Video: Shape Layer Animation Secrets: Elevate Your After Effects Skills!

So the longevity basically means for how long they are visible or alive.
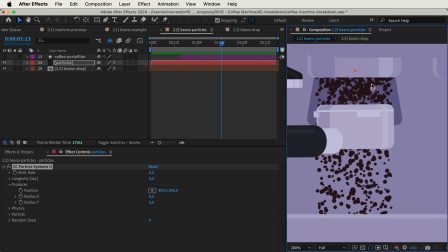993s
Right now they're falling way past the basket in our portafilter, so we need to decrease this. And as we do so, at a certain point you can see that they start to disappear. So just above the basket right here should be fine. You can see some of the particles fall out, so maybe we need to adjust it a little bit.
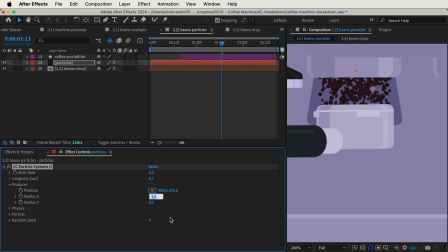1011s
Turn down the X radius as well. And you can see that we have the falling particles. Right now it takes some time for them to speed up because we have set the spawn point right above the grinder.
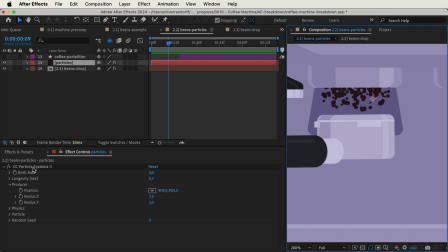1024s
So if we basically just take it and move it up a bit further, you can see that they have a bit more speed as they actually appear. And now we need to decide how many particles we want, and this is done using the birth rate. So the higher this is, the more particles. And this is also something that can be animated.
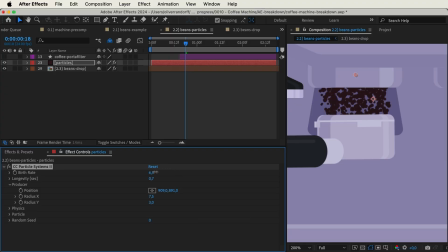1044s
So the things that we want to animate is the birth rate of the particles as well as the X radius.
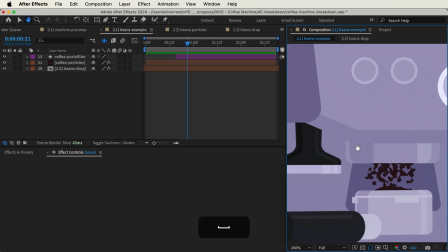1050s
And if we take a look at the main animation again, we can just look at the keyframes.
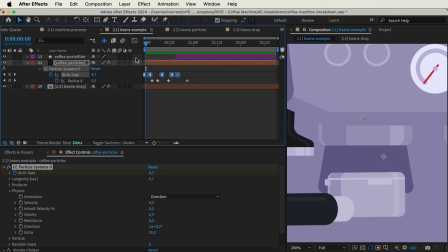1056s
And here you can see that I've animated the birth rate, and I've done this with hold keyframes, just meaning that it holds that specific value until the next keyframe. And if we take a look here, at first, they're spawning quite a few particles, and then it drops almost to 0.
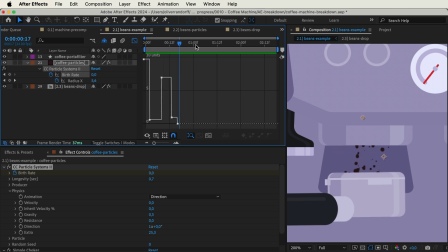1074s
And you can see this in this air gap, and it's just going a bit back and forth, so it's not a constant. This just makes it a bit more natural. And at the same time, I've animated the X radius, and this just means that the particles become a bit narrower at certain points, so they move in and out.
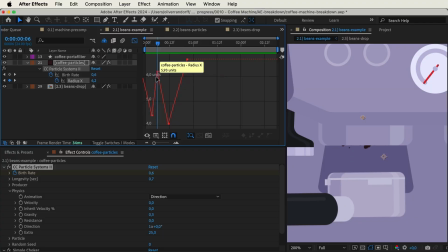1092s
And you can see that this reaction is a bit delayed to the keyframes because the particles have to fall. But at first, they are quite wide in terms of where they're spawning, and then they narrow in and go wide again. And the last part here is just adding those grinded coffee beans to the basket itself.
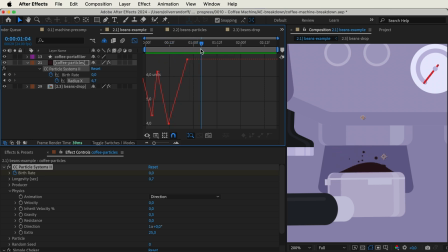1109s
So as the particles fall, this will fill up. And this is a very simple animation. This is just done using a simple Y position, so it moves up. And then there's a bit of a change in the path, just so it looks a bit more natural.
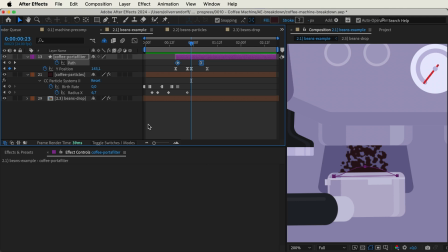1124s
And if you want the different coffee particles to clump together a bit, you can do that by going to the particles and adding a simple choker effect.
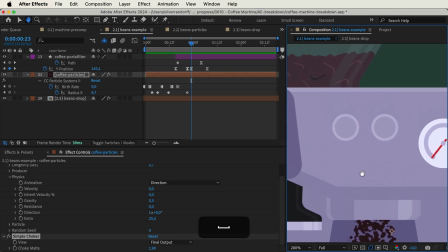1132s
And you can see that this just clumps them together a bit more. And at the very end, we have the bean hop, where we just have the beans falling down.
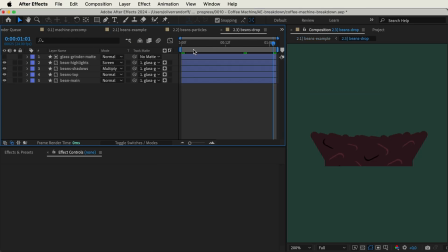1140s
This is also a very simple animation. So if we take a look in that pre-comp, you can just see that there's some simple keyframes here.
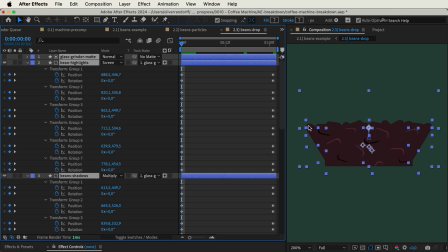1149s
It's just from A to B. And we basically just have all of the coffee beans moving down, and they are all inside of this mat, meaning that they don't go outside of the edges. We have them just moving down, and we also have some slight rotation on the different beans at the top here and the highlights and the shadows, just so it looks like they're actually falling down towards the center. And this is a very smooth animation. It's not very typical for a bean hop. It would be more of a mechanical movement, a bit more rattling.
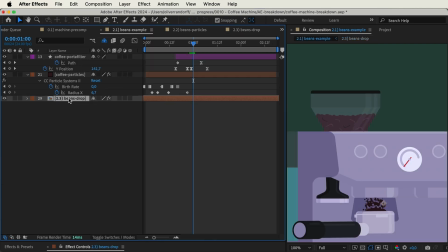1180s
And the way that we achieve this is simply by taking these beans, and then we'll add an effect called posterize time. And this basically changes the frame rate. So the overall frame rate of this animation is 24 frames per second. So if you want something to be a bit more mechanical or a bit more jagged, you usually lower the frame rate.
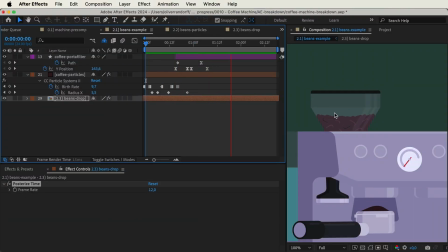1199s
So we have just lowered it to 12 frames per second. And this just changes the animation from something rather smooth to something that fits more in this sort of style. Liquid is always really interesting when it comes to animation, especially if you want to simplify it.
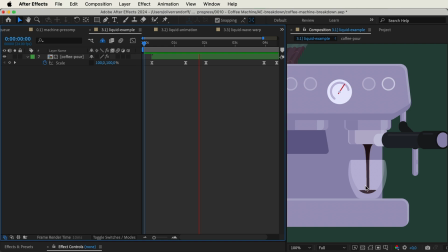1215s
Here we have the espresso liquid pouring out of the portafilter, and you can see it's quite dynamic, and because of that you can actually see that the liquid is moving. The problem that people can have with liquid, especially when animating it, is that if you don't add this sort of displacement or change in color, you can't see that it's actually moving.